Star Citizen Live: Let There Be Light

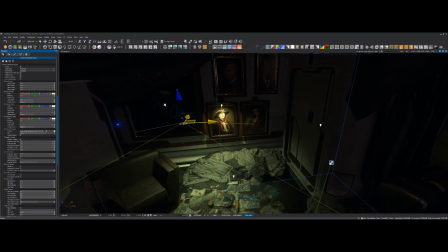um initially i like when i first got it it took a little bit of time to kind of get used to having such like a wide screen because i
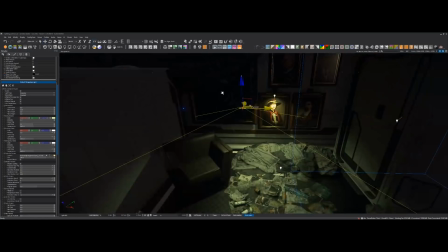like having more vertical space as well like especially when you start having like all these properties to adjust um you can never have enough
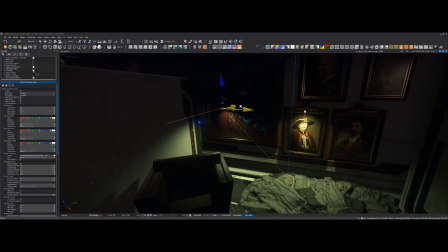vertical space but uh the more that i've worked with it definitely um it's absolutely awesome
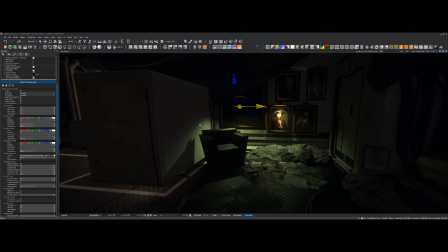for having just like a massive viewport that you can work with um and at the same time like
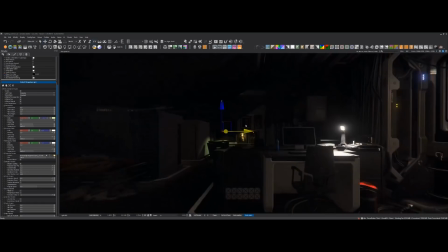you know the more cinematic you want to get obviously the wider the screen and
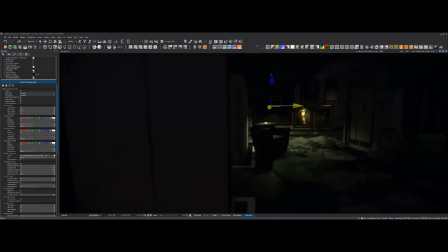then it it just makes it really easy to like get those kind of cinematic angles and
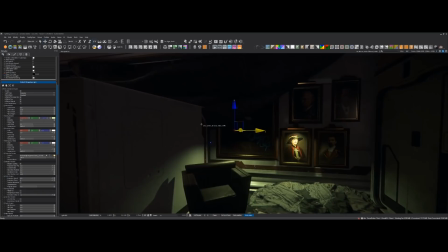and wide kind of letterbox moments so that's good but
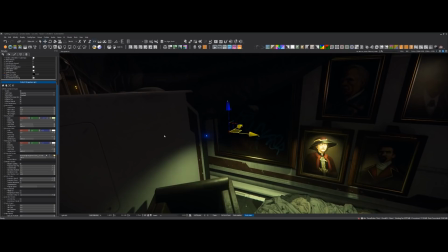definitely what helps more is a second monitor which is not being shared
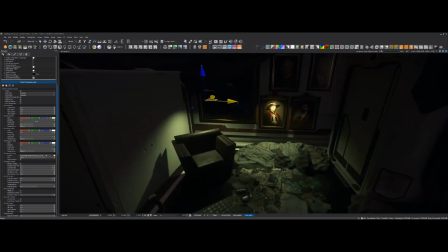at the moment where I've got like it's just toolbars and and other kind of tool windows
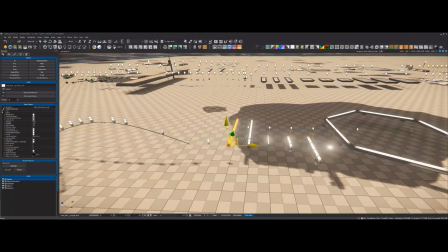would be impossible without a second monitor for sure.
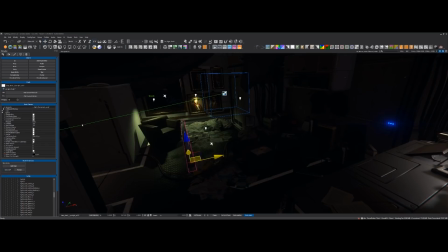Every time you go back to this section I just think about how we should open up like a Lamps Plus store in the verse.
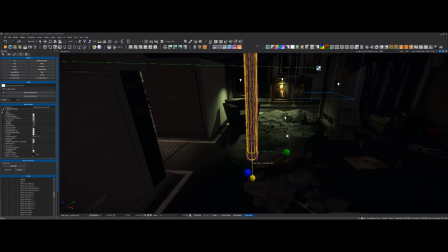It's a chain we have here in the States, a store that just sells nothing but lights. I'd be done with that.
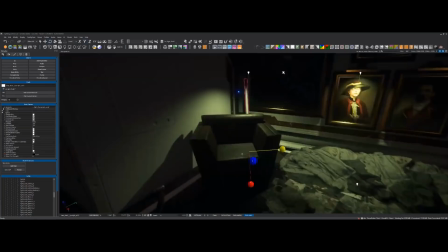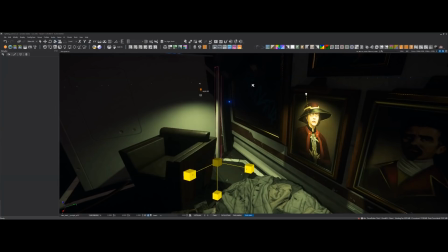At least they did in the 80s and early 90s.
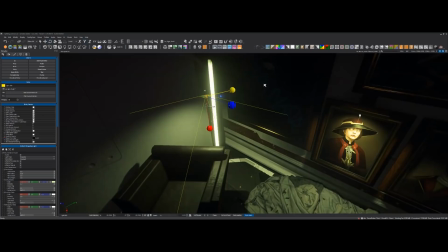I don't know if they're still around anymore yeah hey lamps plus if you're still around where's my check
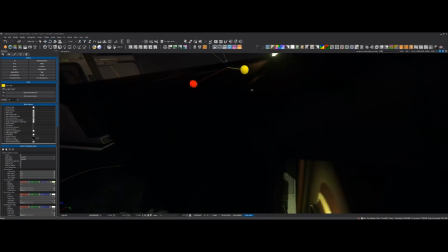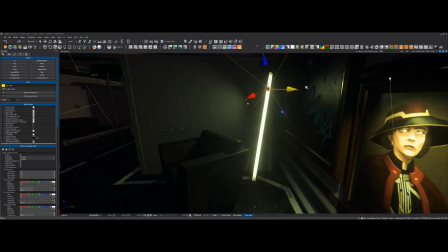basically coming out of this this guy this would this could be a good excuse to actually use one of our planar lights so we do have planar slash area lights in the engine.
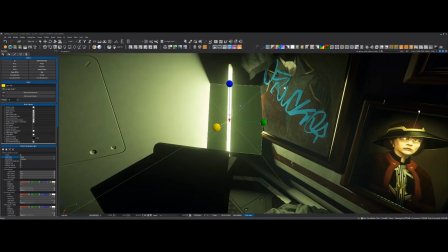They're more expensive than normal lights, so we can't use too many of them.
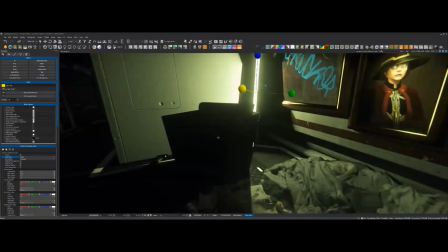They don't cast area shadows, which is a bit of a limitation.
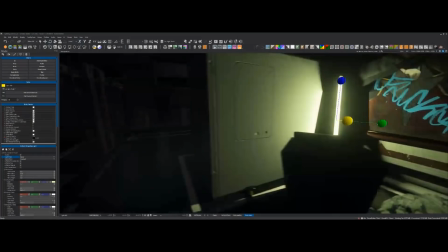So we try to only use them in areas where it
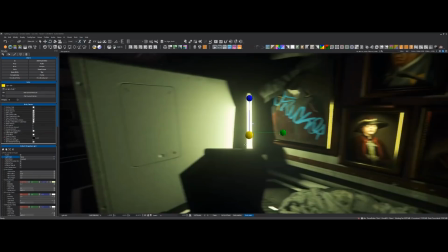would be really noticeable if the specular highlight wasn't the shape of the light fixture itself.
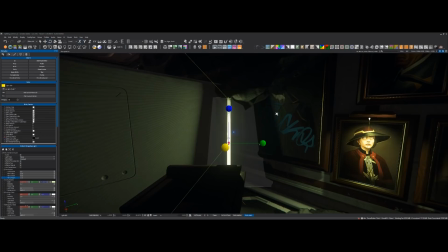I'll try and see if it makes sense for this spot here.
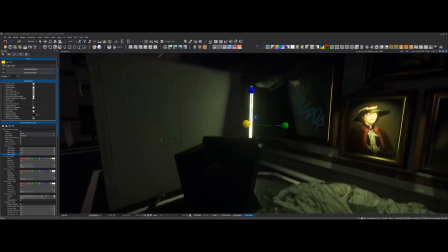I'm gonna turn off the shadows because you can see you start getting like some really weird artifacts so
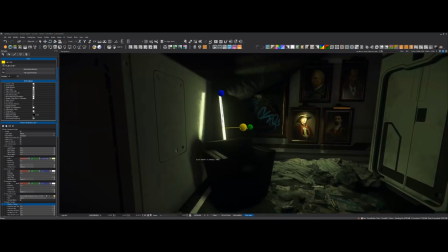let's turn that guy off that's
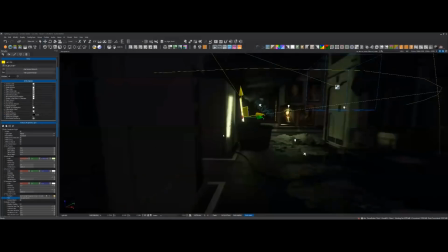kind of cool cuz now the the reflection kind of matches up with with the light source itself it's
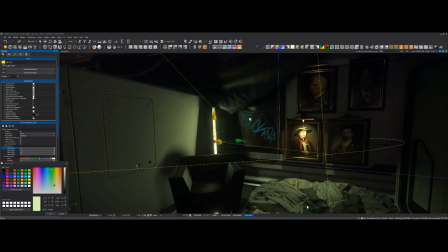been 30 seconds trying to come up with a joke about the light being plain and I I couldn't do it. You can make it nice and boring. A boring white light. I'm just off. I'm off today.
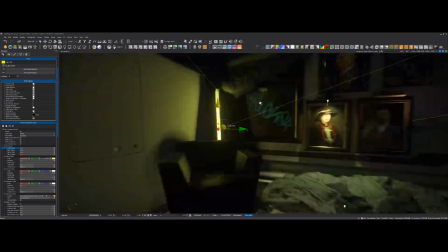And chat wasn't there to help me. Have you had your coffee yet? Chat wasn't there to help me.
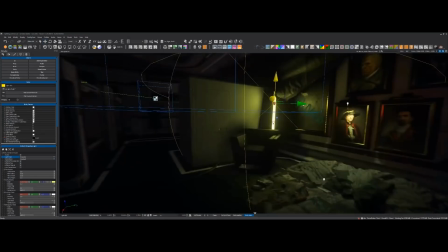All right. So I think by itself, this light's not quite doing it for me.
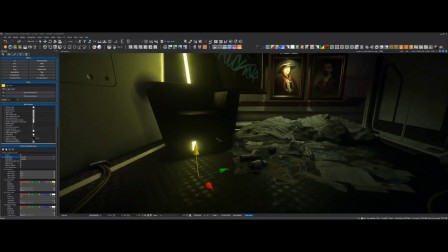So you can see what I'm kind of looking for here is, again, always trying to pick out certain materials.
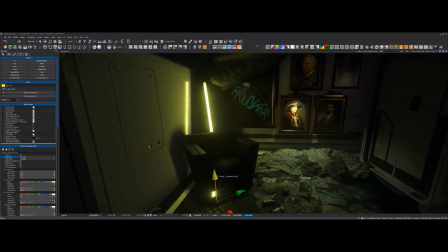and I'm getting like a little bit of light on the tops of these of this kind of leather chair but I just want to add another light a little bit higher up
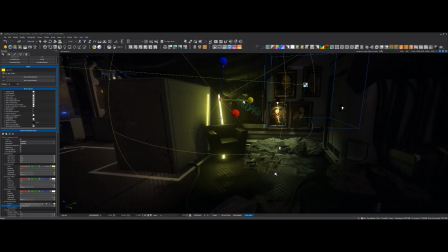kind of angled a little bit more down on this guy that's gonna that's gonna give me what I want and I'll
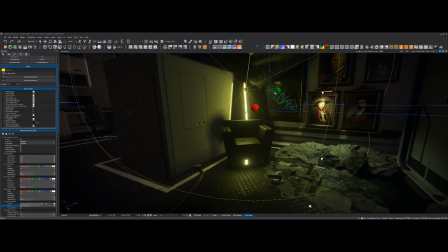try and position it so that I don't see like like an extra specular highlight and
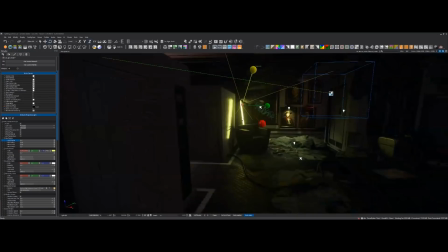in this case I can add a little bit of shadows as well yeah